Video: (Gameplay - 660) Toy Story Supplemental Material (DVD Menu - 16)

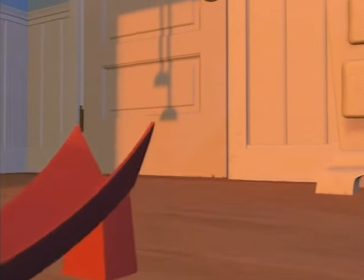This is Andy's room, late afternoon, and it's after Buzz Lightyear has gotten here,
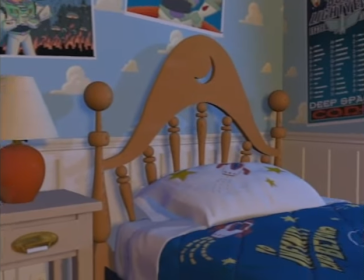so you can see kind of the Buzz posters and the Buzz Lightyear comforter on Andy's bed.
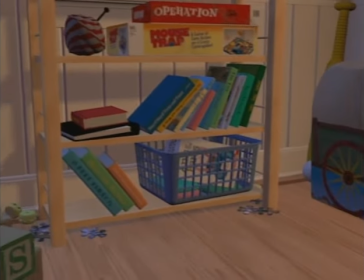And if you look very carefully at the book titles, if you've seen some of the other Pixar short films, you'll probably recognize a few of the names.
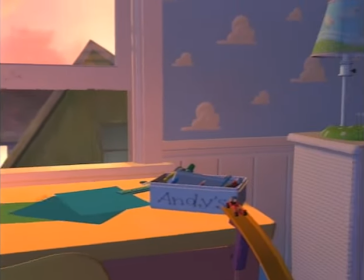If not the title of the film itself, then certainly if you look at the credits, you'll see other people's names on there.
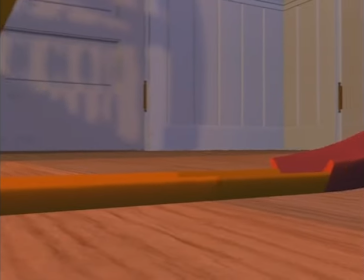One thing that was really hard to do when we started this was try and find a way to caricature the world and shapes in the world.
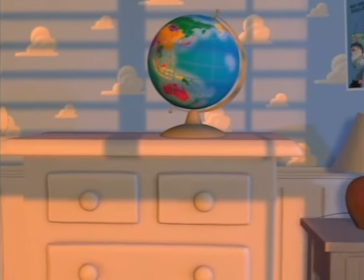The one thing about lighting and texturing
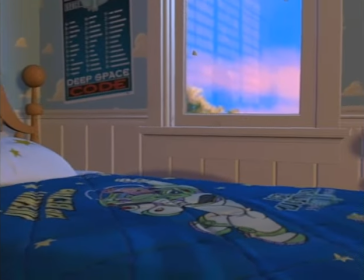that we do here is it really does bring it back more into a really believable world.
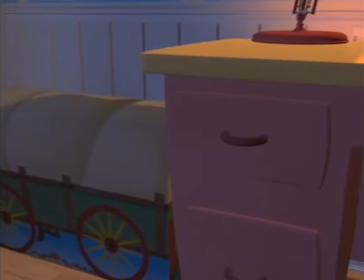And so caricatured shapes, if the whole world isn't caricatured, that tends to work not as well.
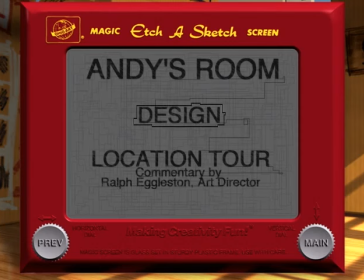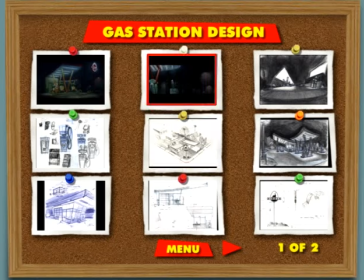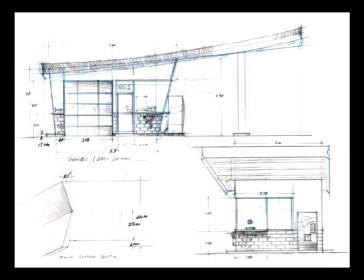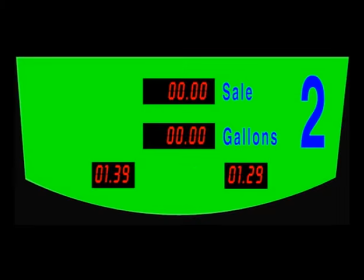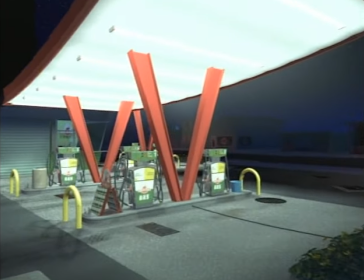So this is the Dynaco gas station in Andy's neighborhood. You can see it's kind of a little brontosaurus in the logo.
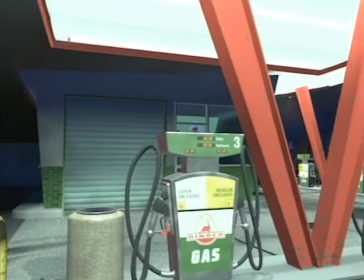What we always wanted to do was kind of a 50s style leftover gas station in the neighborhood.
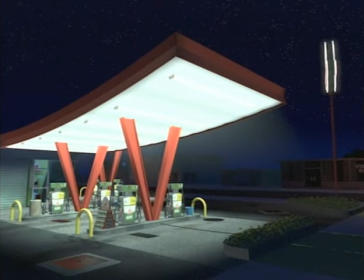And so we got a little bit of that. And we also wanted to get the really harsh fluorescent lighting.
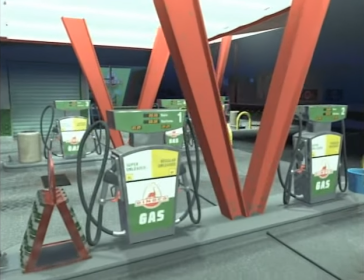It's kind of got a blue tinge to it and just very harsh and very exposing.
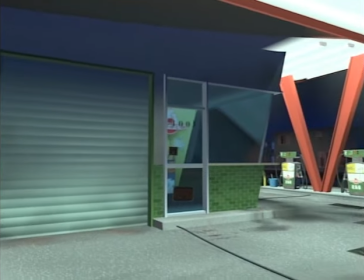You can see things like little oil stains and tire tracks and oil can stand there.
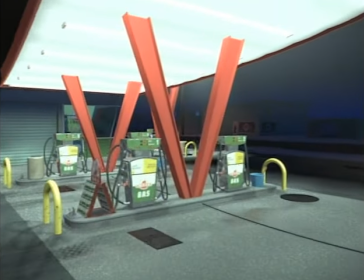So if you look here too, some of the things we always struggled with were getting that cheesy cement rock texture on this trash can right here.
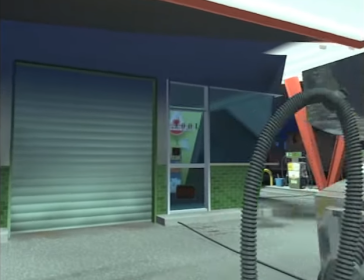If you look also inside the lobby of the gas station, you can see a few things like potato chips, and it's actually all there.
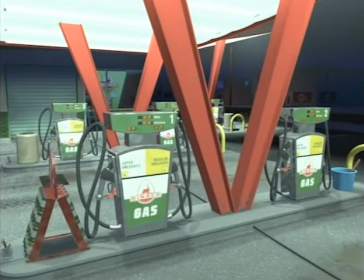So there's a lot of detail that sometimes you see in the background. Sometimes we wish we had spent more time on the things we do see than the stuff we really don't see.
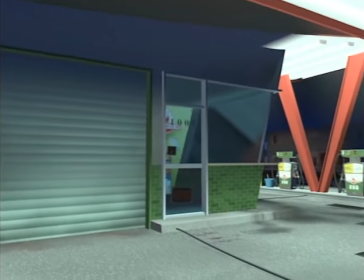But the film changes so often and so fast in story that it's hard to keep up with that.
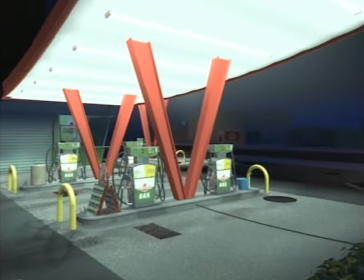Still, I think that it looks pretty good, and I'm pretty proud of it.
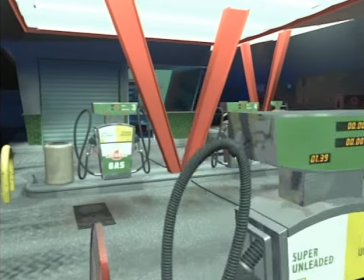We had a great art department on this film.